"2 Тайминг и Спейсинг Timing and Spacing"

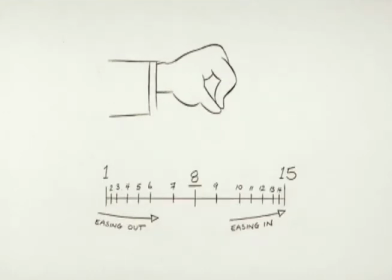(21:01)
Добавляем побольше промежуточных. Кен Харрис всегда называл вот это смягчением. То есть, когда вам кто-то бросал там бейсбольный мяч и вы ловили, то он это называл как бы смягчением, то есть рука отходила назад, вот так.
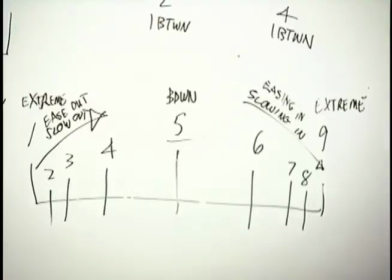Я видел, как в Калифорнии аниматоры делают вот так. Вот, представим, что это у нас бумага
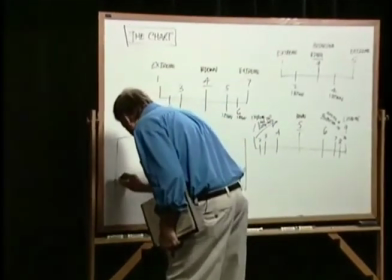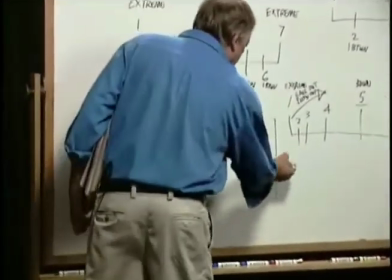(21:55)
И вот, вот это у нас первый рисунок А вот это 96-й
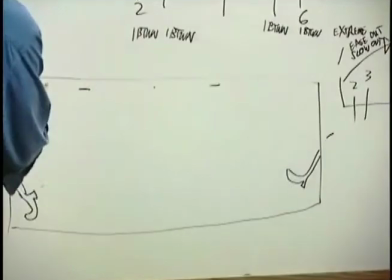И они вот так вот рисовали здесь линеечку
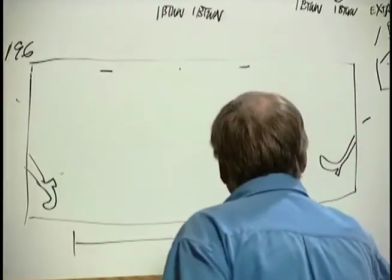И шли играть в тайне, составляя всю ассистенту. А потом приходили и говорили, что ассистент ничего не умеет.
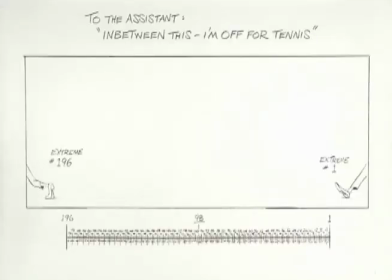Почти все движения в жизни происходят по арке. Разве что вы делаете что-то именно по прямой, например, удар.
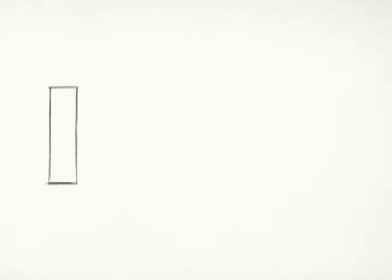(22:47)
За арками красиво наблюдать. А вот прямые линии дают силу.
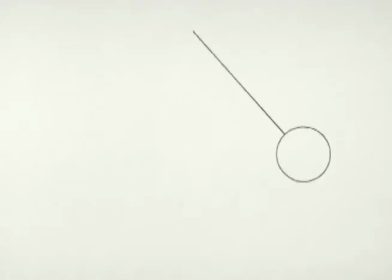(22:55)
Вот, например, маятник идет по арке.
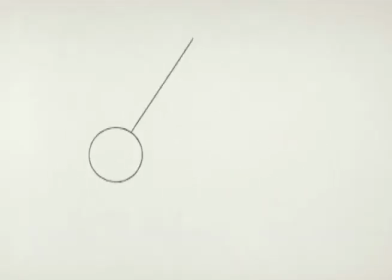(23:03)
Не вот так.
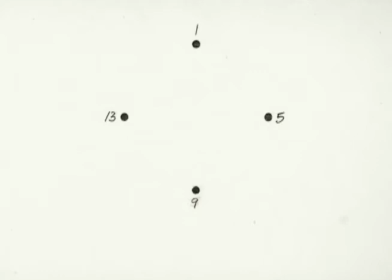(23:11)
Как нам нарисовать промежуточные кадры для этих позиций? Вот так.
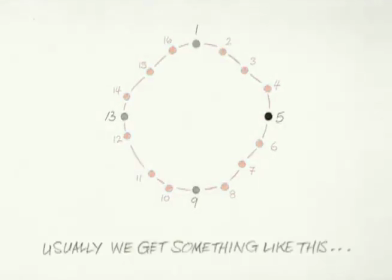(23:24)
Обычно у нас получается что-то вот так. Это как бы, я не знаю даже, половинка того и половинка другого. Потому что тот, кто рисует промежуточные кадры, не понимает суть арок. Хотя вот, что нам нужно было.
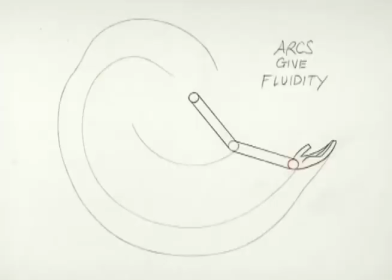(23:43)
Вот эта поднимающаяся рука имеет три арки. Локоть, запястье и конец пальцев. Одно время я работал в UPA. Я там как бы рисовал, и потом они увидели, что я могу анимировать. И потом мне дали как бы ассистента для анимации. Он был хорошим художником.
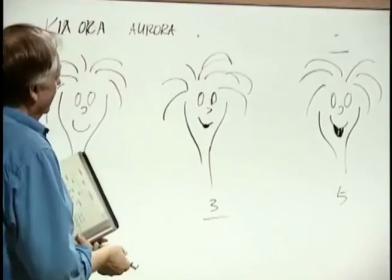(24:17)
Его звали Чарли. Он был таким хорошим художником.
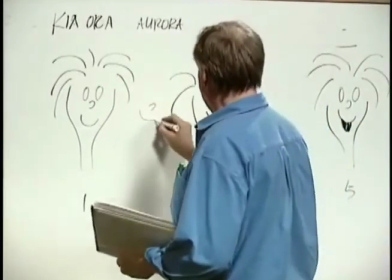(24:26)
Сейчас я нарисую, как он работал. Он делал такие вот рисуночки вот здесь, в середине.
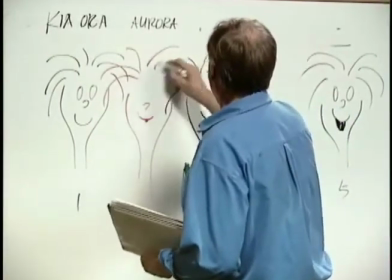(24:39)
Вот он рисовал волосы. И еще один рисунок вот здесь.
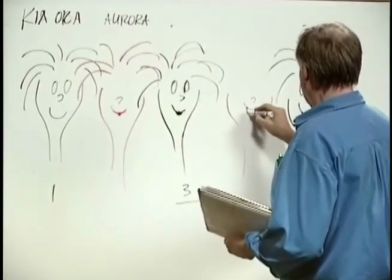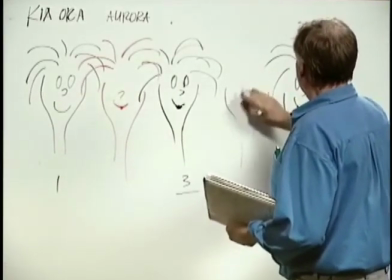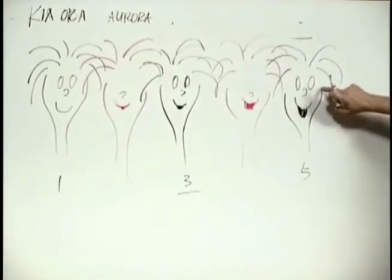(24:56)
Но ему не нравилось, как аниматор разработал глаза, и он рисовал их вот такими.